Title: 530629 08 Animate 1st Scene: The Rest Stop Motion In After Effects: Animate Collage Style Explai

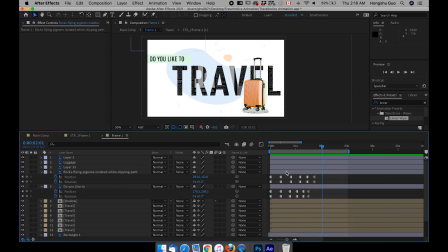If I just
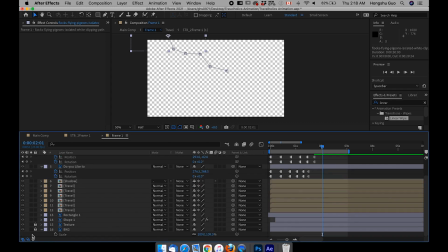toggle the isolate button here, and then maybe we can isolate the background as well. Let's see the background and the bird. Something like that.
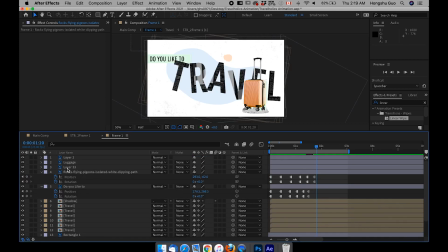That looks pretty decent. All right, we have the bird ready. And then what is this layer 33? This layer 33 is our luggage. Oh, it's the screen shadow of the luggage.
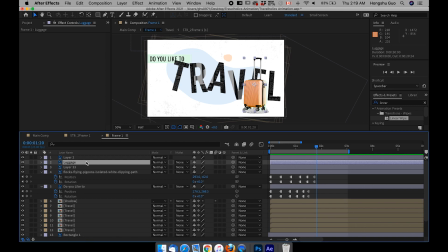So let's go to the luggage. I want the luggage to come in from the right. So hit P on the position property.
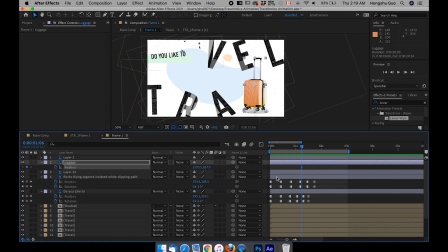Maybe it can settle within like 1 second or something. Let's hit a keyframe on the position.
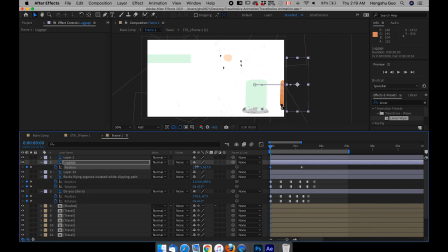This is the final state, and then go back to 0 seconds. Drag the X position all the way to the right, and the luggage can just slide in like this.
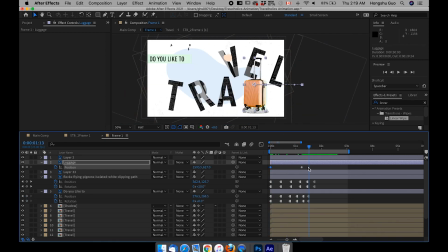It's got wheels And it doesn't have to be stop motion for this one. It can just slide in like that. That will do. And then we have this little dot here. For the dots, we can just pull up the scale property, hit S on the keyboard, and then put a keyframe,
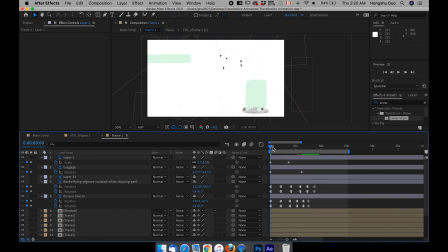and then change the starting point to 0. So we got a 0 to 100% expansion here.
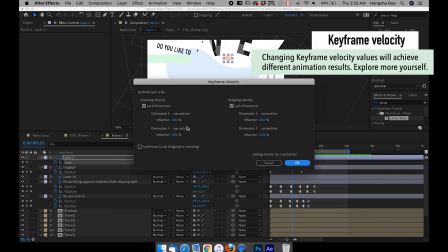Make sure I put a keyframe velocity as 66.
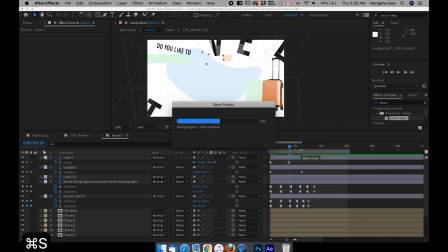Let's save the file. Command S, save the file.
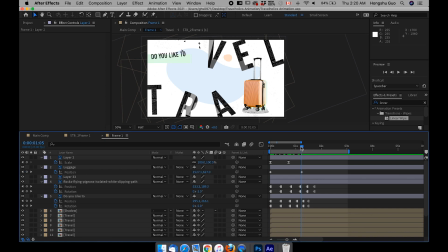And for the little luggage here, I want this shadow to always go with the luggage.
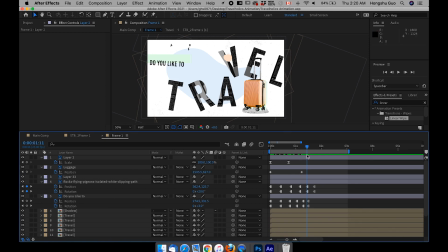So let's move the timeline indicator to where the luggage has stopped moving, around 2 seconds or 1.5 seconds. And I want to click on this layer 33 and then go to this pick whip button,
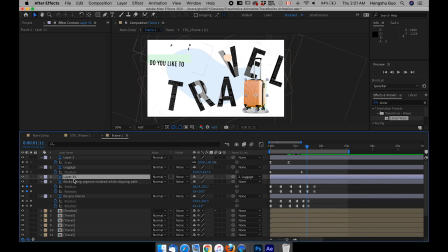drag a link to the luggage so that the shadow is always following the luggage. If we parent, we can see there's a parent links, and within the layer 33,
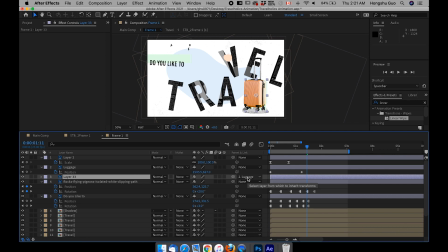which is shadow of the luggage, it says layer 2 luggage, which means it's always following this layer. If you don't have this parent option, you can go down here to check these two buttons,
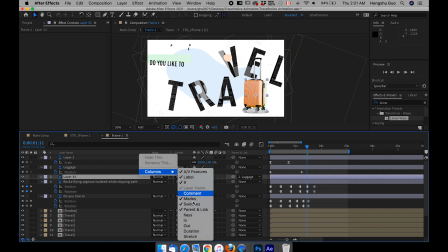or you can go right click and then go to columns and then make sure you have this parent and link option column selected.
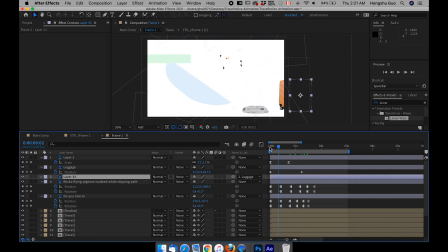So once I have that set up, if I drag back, you can see this green layer
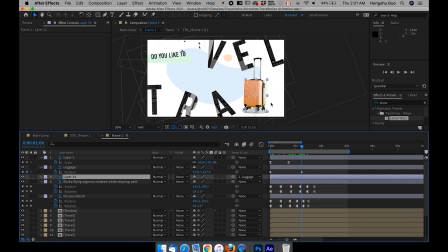of the shadow that's always following the same motion as this luggage here, which is what we want. And also the shadow over here below the luggage, which is this one, I want to add some keyframe over here just to make sure
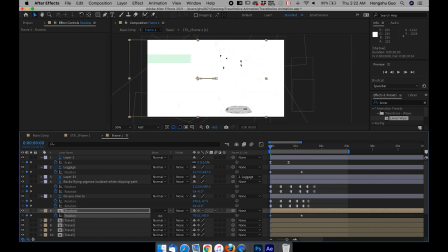this one is outside as well at the beginning. Or another way, I can make it follow the luggage.
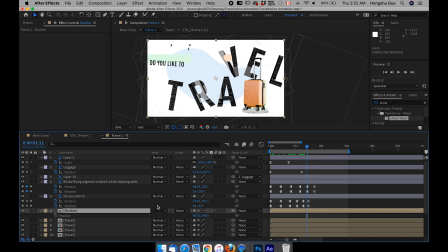Let's go back to 1.5 seconds, put the timeline indicator over here, and then parent this layer to the luggage as well.
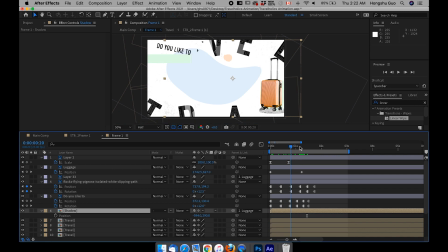So that we have the 3 different elements coming as a whole, as one element. So far, we've done all the animation for all the elements within the first scene.
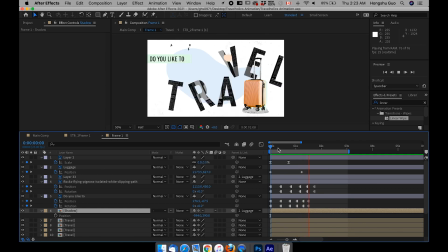However, we haven't changed any order of the animation. Although it looks pretty good, pretty decent, everything just come in at the same time, so it doesn't look very natural.
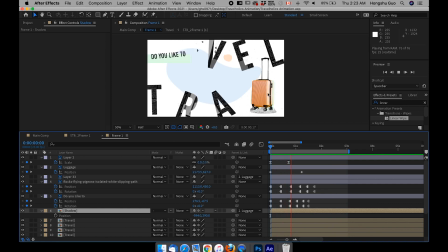And this luggage, I feel like it's moving too slow. I need to make it faster.
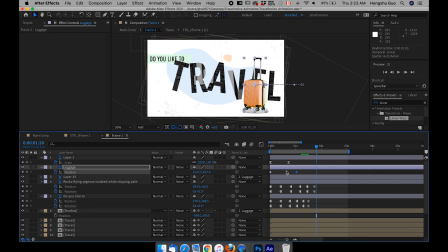So this luggage, I can let it come in within 1 second and then right click,
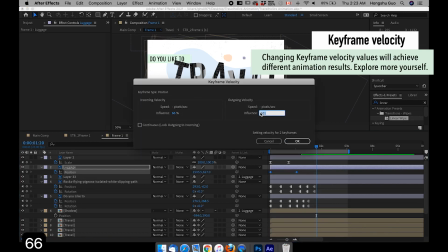add a keyframe velocity, which is 66. This is my go-to number.
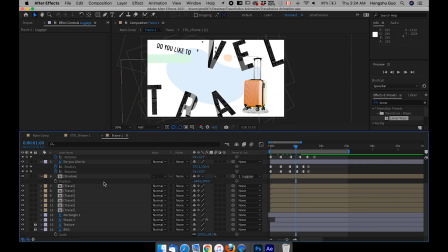So the next thing I want to do, I want to